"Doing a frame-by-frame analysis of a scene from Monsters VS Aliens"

He took his glasses down, or he let them slide down his face when he opened his heart to the aliens.
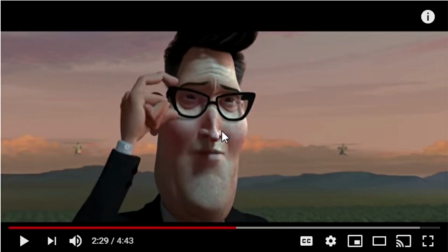1009s
And now he has to put them back on because he can sense that a battle is approaching.
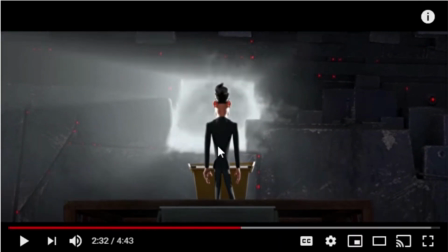1020s
But what's this? The light. The framing of this shot, once again, the silhouette of the president against that light.
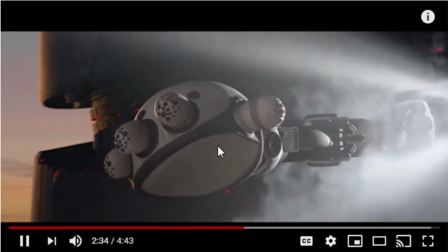1028s
Very evocative stuff. And then the symbol of the hand reaching out.
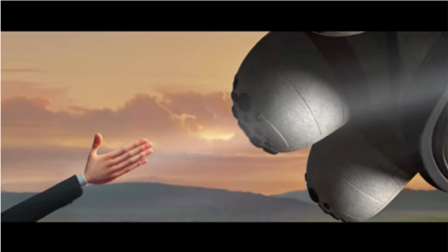1034s
We get the Close Encounters music again in the background. And they're about to touch.
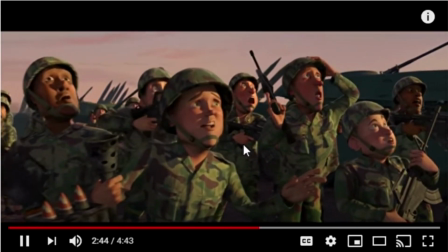1041s
You know, this guy takes off his glasses again. They all can't believe their eyes.
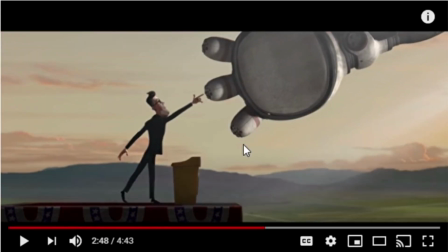1046s
Such a powerful moment. Oh, I have to pause it there because that shot is just gorgeous. I mean, sorry, wow. It's powerful stuff. It's powerful stuff.
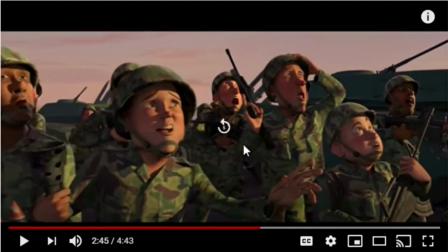1062s
But then, oh, just the way, I mean, the emotional roller coaster here is incredible.
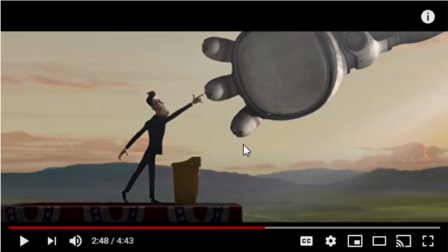1071s
We're really led to believe that the aliens are outstretching their hands in a gesture of friendship, and then the way it's, the juxtaposition where it suddenly just smashes the podium, almost killing the president.
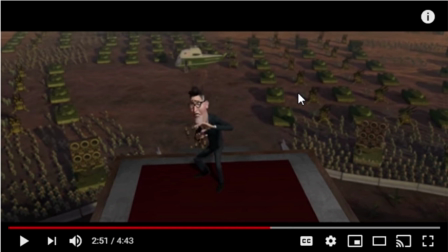1085s
I mean, the sense of betrayal, it just really makes your heart just collapse into your belly.
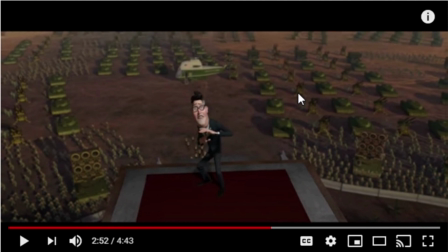1094s
Once again, this angle painting him as a small, puny ant in comparison, and all of these tanks behind him looking like dinky cars compared to the giant hand of the alien spaceship.
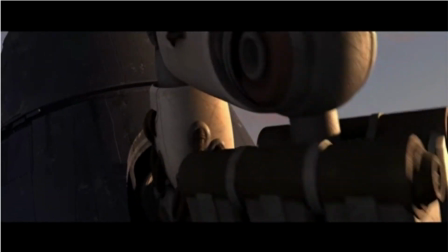1110s
And here we go. They're bringing out the big guns. The imagery of the claw.
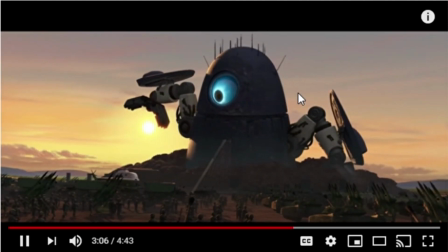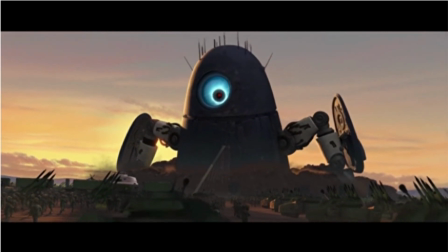1126s
Once again reinforcing the idea that all of these army soldiers are just toys.
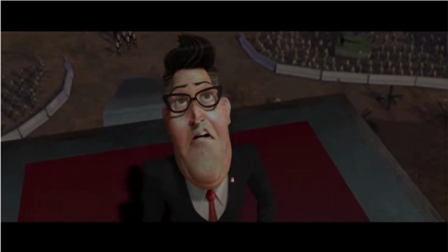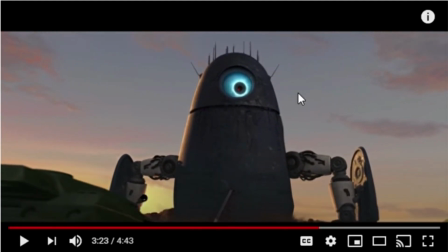1138s
It's also, I don't think it was a coincidence that the spaceship somewhat resembles an egg, because it kind of makes you think of a giant baby. And, you know, these are all his toys that he can play with, or she, pardon me.
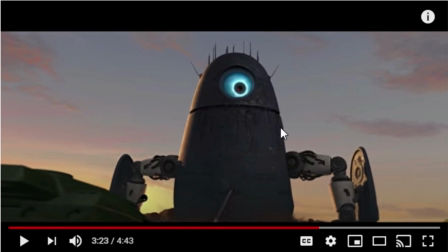1156s
It also does kind of look a bit like one of those old-fashioned timers that you use in the kitchen, which I suppose could mean that the humans are running out of time. You know, there's just so much attention to detail in this one scene.
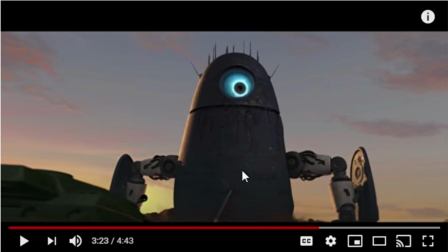1171s
It really shows how much thought and effort went into this movie.
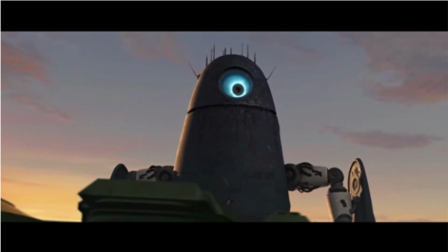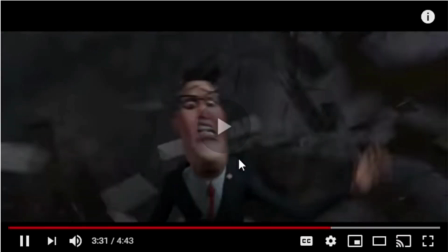1185s
So the president must run back down the stairs. Almost dies.
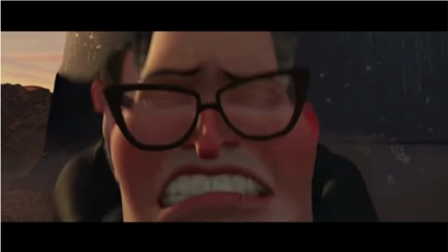1191s
Oh!
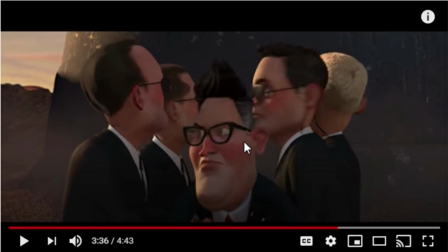1193s
The way they catch him there is a direct reference to the shot from earlier in the scene when he emerges,
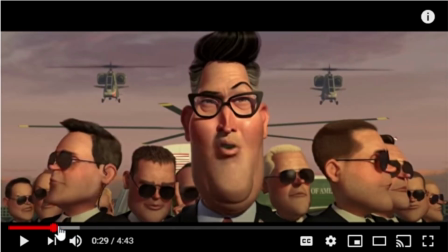1201s
because we have the same sense of symmetry. You got the president dead center and all of the Secret Service agents around him. Although the difference is that in this scene, in this shot, he is much more cocky and confident.
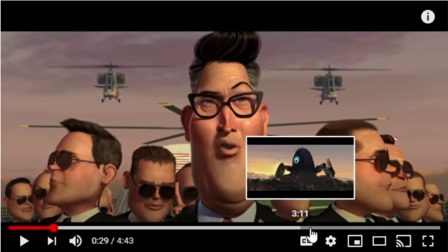1215s
He's, you know, ready to go. He's putting on a brave face, whereas in this scene, he's almost died.
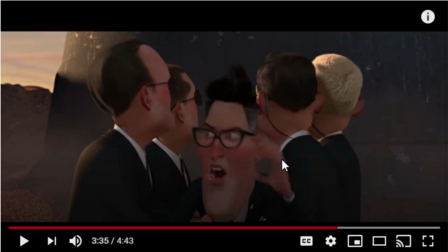1223s
And, you know, this film came out at the height of 3D. I wish I could go back and see it again in 3D, because, I mean,
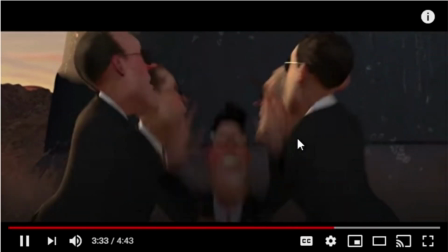1233s
this shot right here would have been amazing to watch in 3D.